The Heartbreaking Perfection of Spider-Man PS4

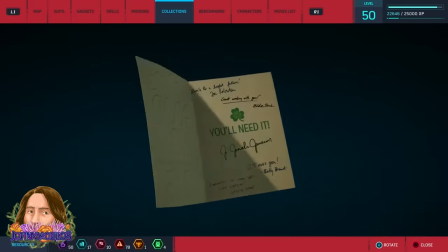(4:05)
In fact, Marvel's Spider-Man does an unbelievable job worldbuilding and establishing Peter's history through visual storytelling in the opening shot alone.
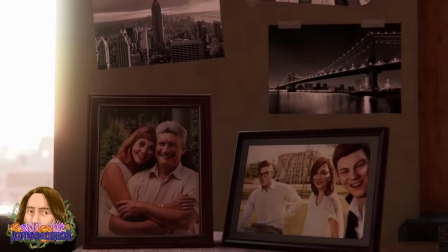(4:13)
Photos Peter took of New York. Photos of May and Ben as well as Peter with MJ and Harry.
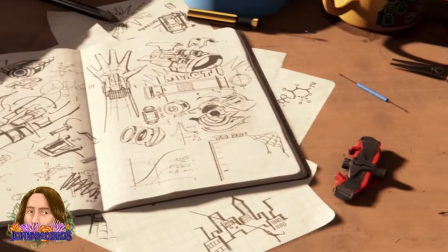(4:18)
A police scanner. Peter and May at Feast. Peter's various gadget designs for Spidey and some of the gadgets themselves.
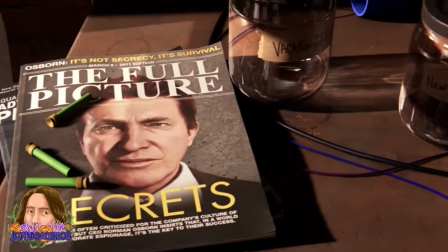(4:25)
Cheap takeout. A magazine with Norman Osborn on the cover. Peter's empty savings jars for vacation and a laptop.
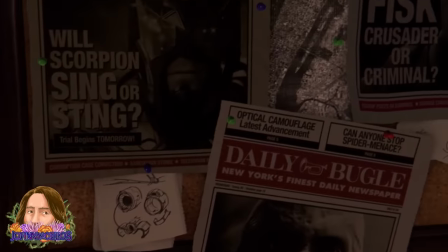(4:31)
His never-ending work tinkering with his suit. Daily Bugle headlines showing that Spidey is already faced off against Scorpion, Electro, Fisk, Rhino, and Vulture.
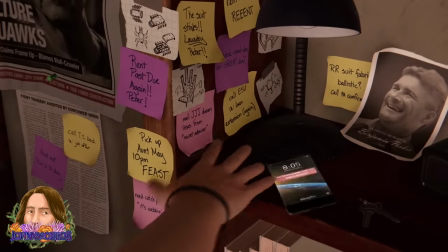(4:39)
A dozen post-it notes showing how far behind he is on his chores, errands, and rent, and even a printout from Uncle Ben's funeral.
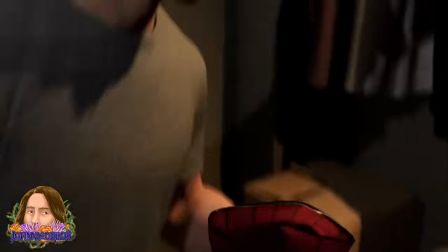(4:45)
And as he wakes up to the news that the cops are heading for Fisk Tower, we get a perfect little microcosm of the Spider-Man dilemma.
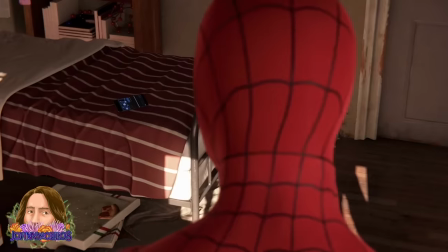(4:51)
A final notice for Peter's rent slips under the door, and he glances between the notice and the police scanner app on his phone before jumping out the window and heading towards Kingpin,
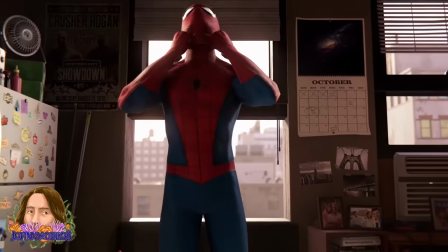(5:00)
perfectly transitioning into the gameplay for the very first time. Truly, such a great introduction to this version of the character, and segue into the game,
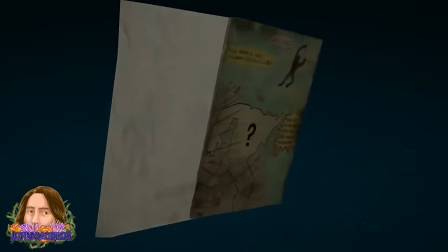(5:08)
but these little details throughout not only show a fundamental understanding of what makes Spider-Man such a compelling character,
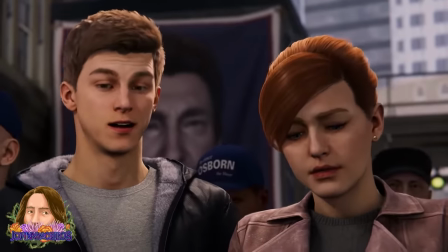(5:14)
but also establish exactly where he is in his life, which is helpful context even for the most devoted Spidey fans.
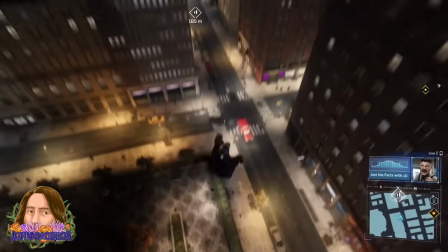(5:19)
The game also does such an amazing job storytelling through dialogue while you're traversing across New York City, which is so, so smart.
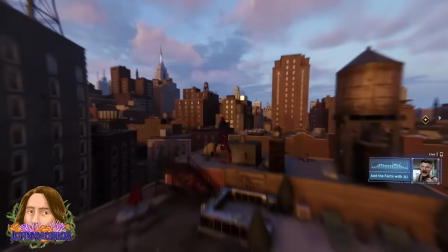(5:27)
Swinging around doesn't really get old, but it keeps the pacing of the game really brisk when you can learn important plot points as you're moving through the city.
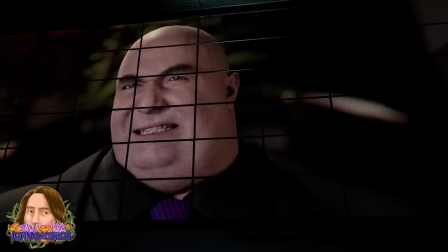(5:34)
Even in this opening swing sequence, we get some key backstory details as Spidey is gaining info for the Fisk confrontation, while he's talking to Detective Watanabe.
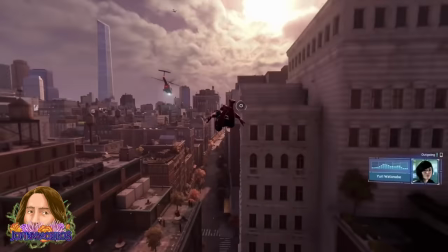(5:43) Mind if I join in on the fun? You know how his lawyers are. This one needs to go by the book.
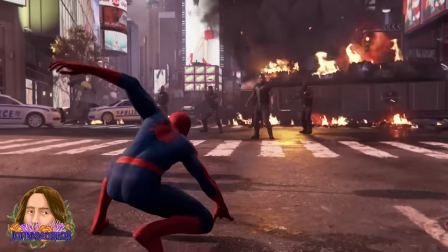(5:48) Come on, Yuri. I've been waiting eight years for this.
So we know exactly how long Peter's been operating as Spidey and that the takedown of Wilson Fisk has been a long time coming.
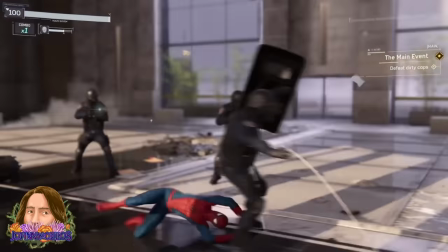(5:57)
This entire first hour not only does an incredible job rolling you through various tutorials at a great pace,
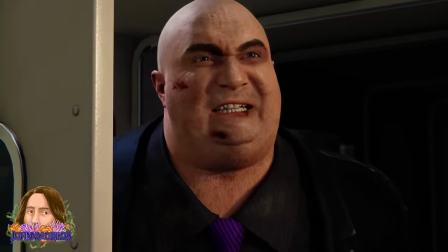(6:02)
but showcasing this major inciting incident that fundamentally changes the power dynamics in New York City and sets the stage for the entire game.
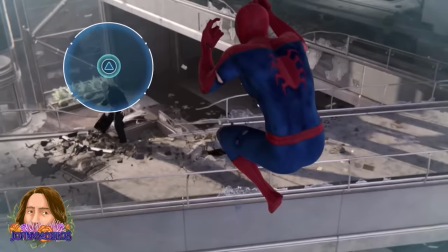(6:09)
After traversing Fisk Power, we get our first real boss fight, taking on Fisk.
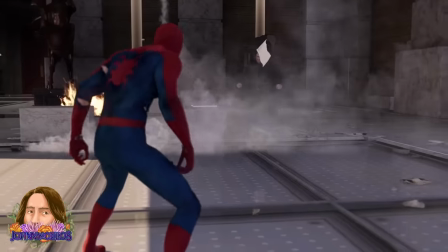(6:13)
This game pretty seamlessly transitions between gameplay and cutscenes, and these boss fights in particular show this off really, really well.
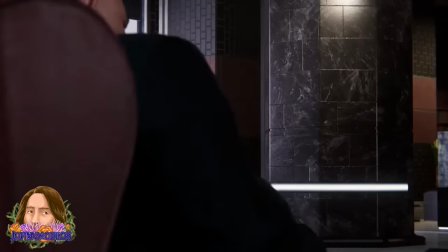(6:20)
But we also get a great showcase of the excellent performances in this game.
Writing your memoirs?
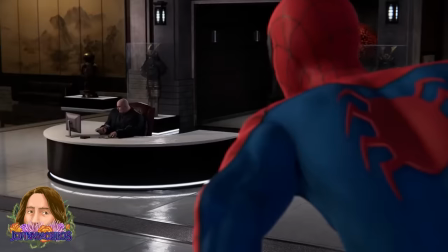(6:25) Don't forget the hyphen between Spider and Man. Get the chopper ready. I won't be long.
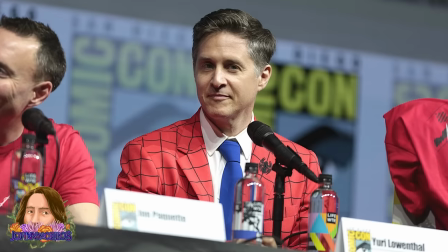(6:30)
This seems like as good a time as any to hype up Yuri Lowenthal's incredible performance as Peter and Spidey.
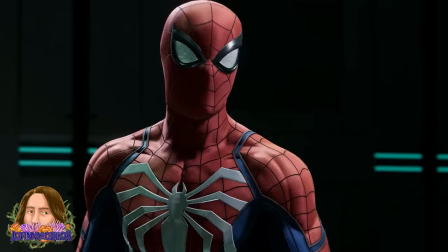(6:36)
He is truly one of the primary reasons this game's story works so well.
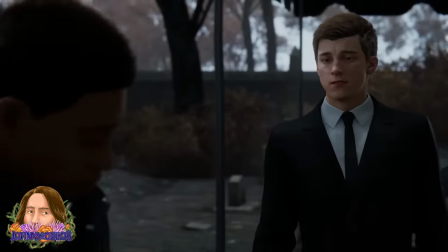(6:40)
An incredible balance of quippy confidence as Spidey and a reserved, wistful nature as Peter, all while maintaining genuine relatability.
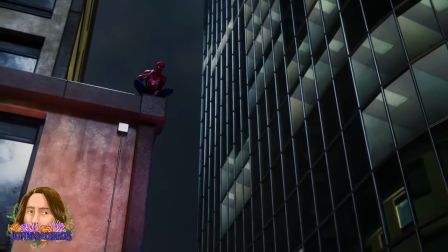(6:47)
This is one of my all-time favorite iterations of the character. Obviously, the writing goes a long way here too, but Yuri sells it.
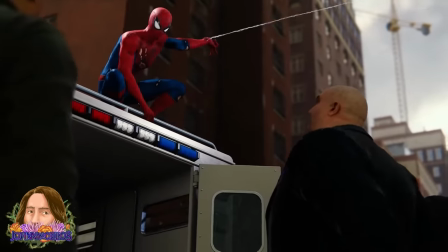(6:54) Gotta go. Hey, good luck, Willy. I have a feeling you're gonna need it. I'm the one who kept order in this city!
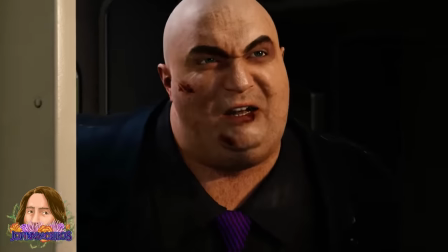(7:02) One month! In one month, you'll wish you had me back!
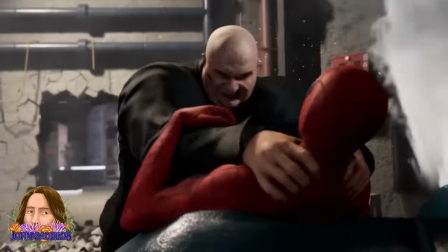(7:06)
This is such a smart inciting incident to kick off the game, something very firmly planted in Peter slash Spidey's history, a momentous milestone in his career,
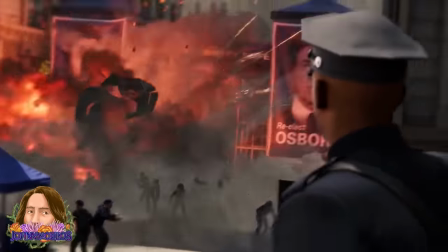(7:14)
but something that completely destabilizes the hierarchy of power in the city and justifies the massive influx of problems that come our way throughout the narrative.
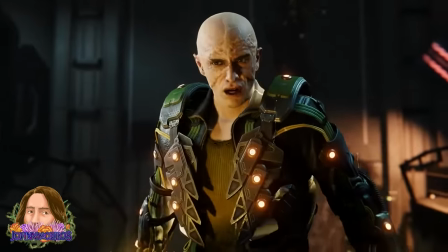(7:22)
And the game really slow rolls some great reveals too, realizing that the audience is likely very familiar with Spider-Man's wide history of characters.
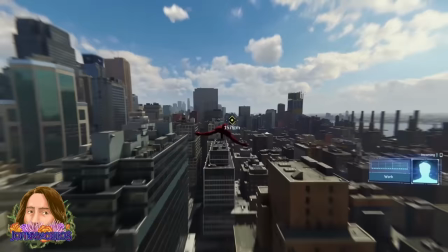(7:30)
Early on, Peter gets a call from his boss, whose identity is not yet revealed, chastising him for being late.
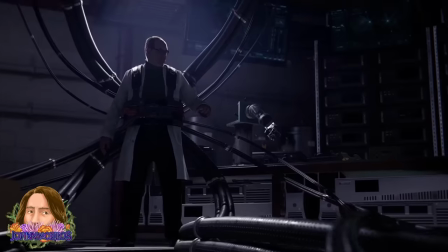(7:35)
But after the Fisk takedown, when Peter finally arrives at work, we get this incredible shot revealing that Peter's boss is Otto Octavius.
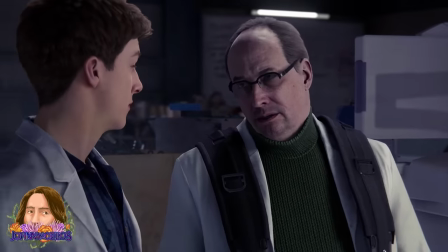(7:42)
And honestly, this relationship is an absolute highlight of the game.
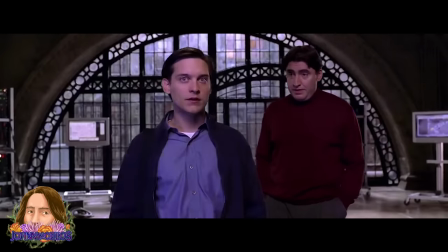(7:45)
It feels like they take the little hint of mentorship between the pair we saw in Raimi's Spider-Man 2 and expand it into a full-blown narrative arc.
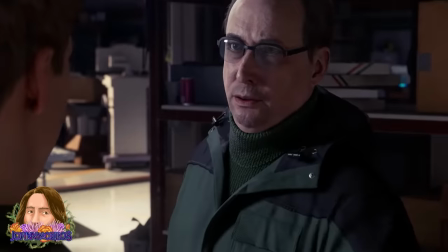(7:52)
They've got an ongoing working history, to the point where Otto isn't just Peter's boss, he's his friend.
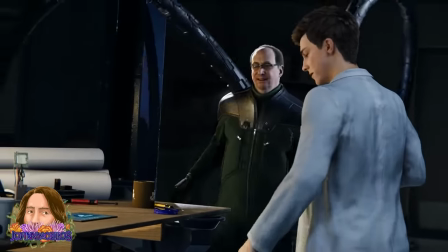(7:57)
And this not only creates for a really compelling dynamic, but an incredibly tragic downfall.
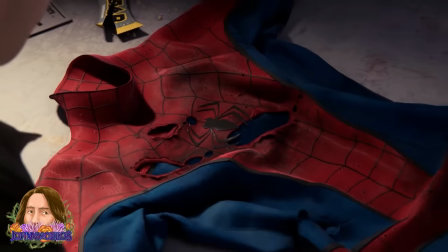(8:02)
They even have this great suspenseful sequence where you think Otto discovers Peter's secret.